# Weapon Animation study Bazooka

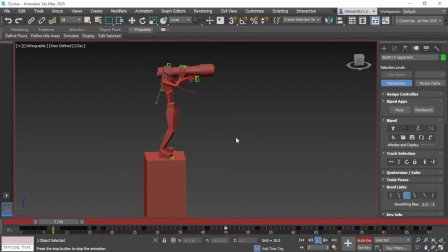3s
Alright, you wrongers. I've noticed I lose the subscribers every time I upload a 3ds Max tutorial. Everybody runs away, but it's all good. Don't worry, I'm still going to be doing some Blender stuff and some ZBrush stuff.
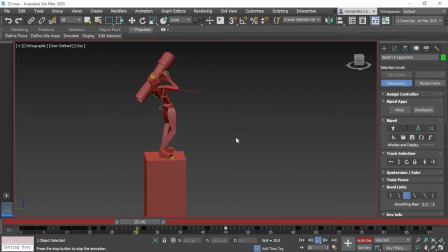20s
I've been playing around with ZBrush. But anyway, enough of that. Let's jump in and quickly go through this quick animation I did. Right. Um, what I'm going to discuss is basically how I did
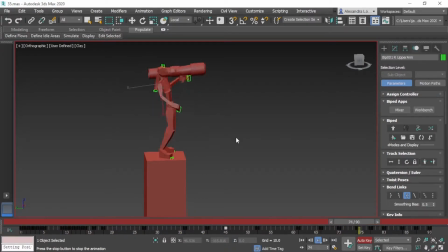36s
the weighting of the object and also the secondary animation of the object. If you're after a step-by-step on exactly how I did this animation, um, this is not the tutorial for you. I'm just going to give you a kind of basic quick overview on how I did it.
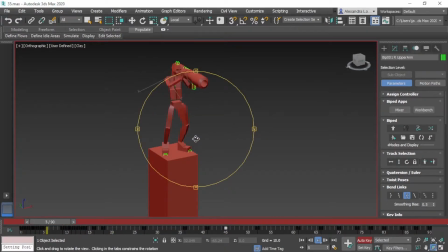56s
Let's have a look at it in its beauty. Let's have a look at it from different angles. So I'm reasonably proud of this animation. So I'm going to just talk about a couple of principles that are important if you, for example,
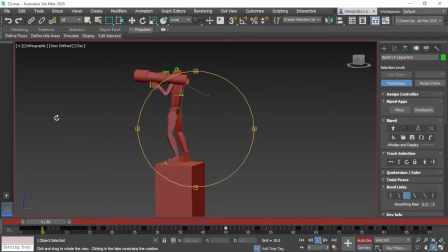72s
if you're firing a weapon or you're going to hit someone or whatever. The first principle I'm going to talk about is what you want to do before there's a forward movement.
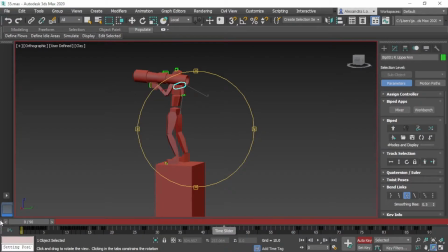89s
There has to be a backward movement, and also it's good also to have an anticipation movement on it as well. So what I did here, if you look at animation, I've got he holds so it registers a bit, then he moves forward.
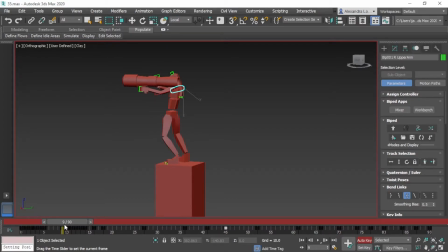106s
See that? And then he moves forward. Then what I've done is I held it for a couple of frames. So he just registers. So it registers as a hold. And then boom, pulling the trigger. And that's him firing the weapon.
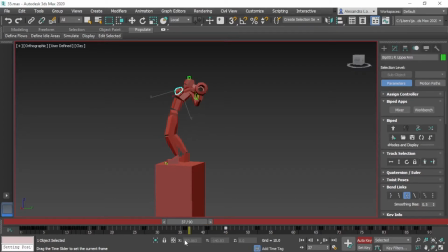124s
And then I had it so with one hand swings down. Now as it goes down, because the weapon itself, the bazooka, is quite heavy. Because it's quite heavy, you gotta try and sell the animation.
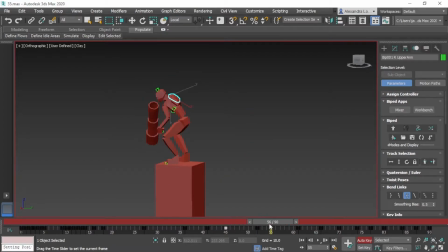140s
So if he just goes up, if his hand goes up really quickly, it means that the weapon's quite light. But because the weapon is quite heavy, I slowed it down so that the movement is slow on his shoulders, and then it goes back to his back to the normal cycle. So I'll play that again.
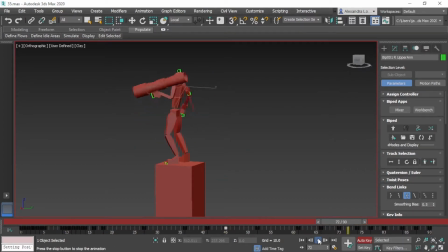160s
If you look at the way he goes up quite slow. Now, another thing we talk about here is if you look at as a very last bit of the animation. Again, I did his hair very last, the ponytail last, and that was what I would suggest when you're doing
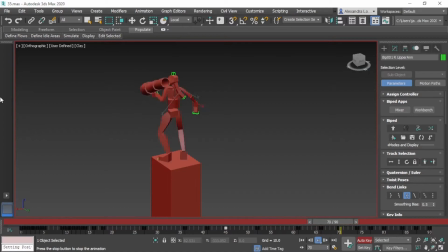179s
anything like a head or hair, or even there's things dangling from his body or whatever. Like I don't know, if he was holding a belt with a I don't know a scarf or something on it. You do that animation very last because it's like a secondary animation,
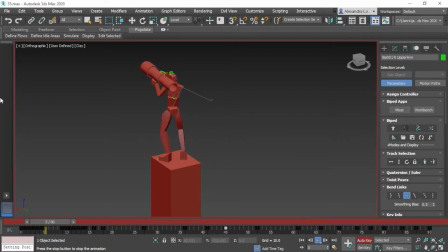196s
and then you add that because the rest of the body will. How do you do it? How do you explain it? Will tell you how the rest of for example, the head will tell you how the ponytail will move, or the torso.
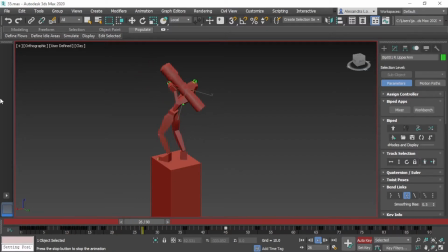211s
All the rest of the stuff will tell you how the secondary animation should be animated. So it's something that you tackle last. Another quick thing we talk about is before I did this animation, I actually did do thumbnails.
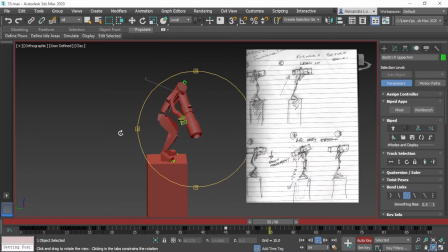224s
Now, it is important to do thumbnails. Now, you don't have to do thumbnails that are really detailed or anything. I just usually do stick figure animations. So you just do very quick
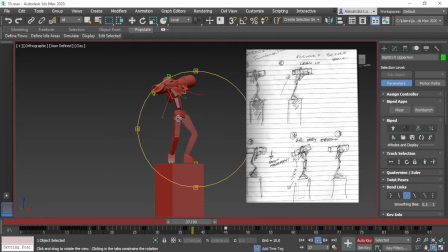241s
thumbnails, and then you can kind of work out roughly how what you're going to do in your animation.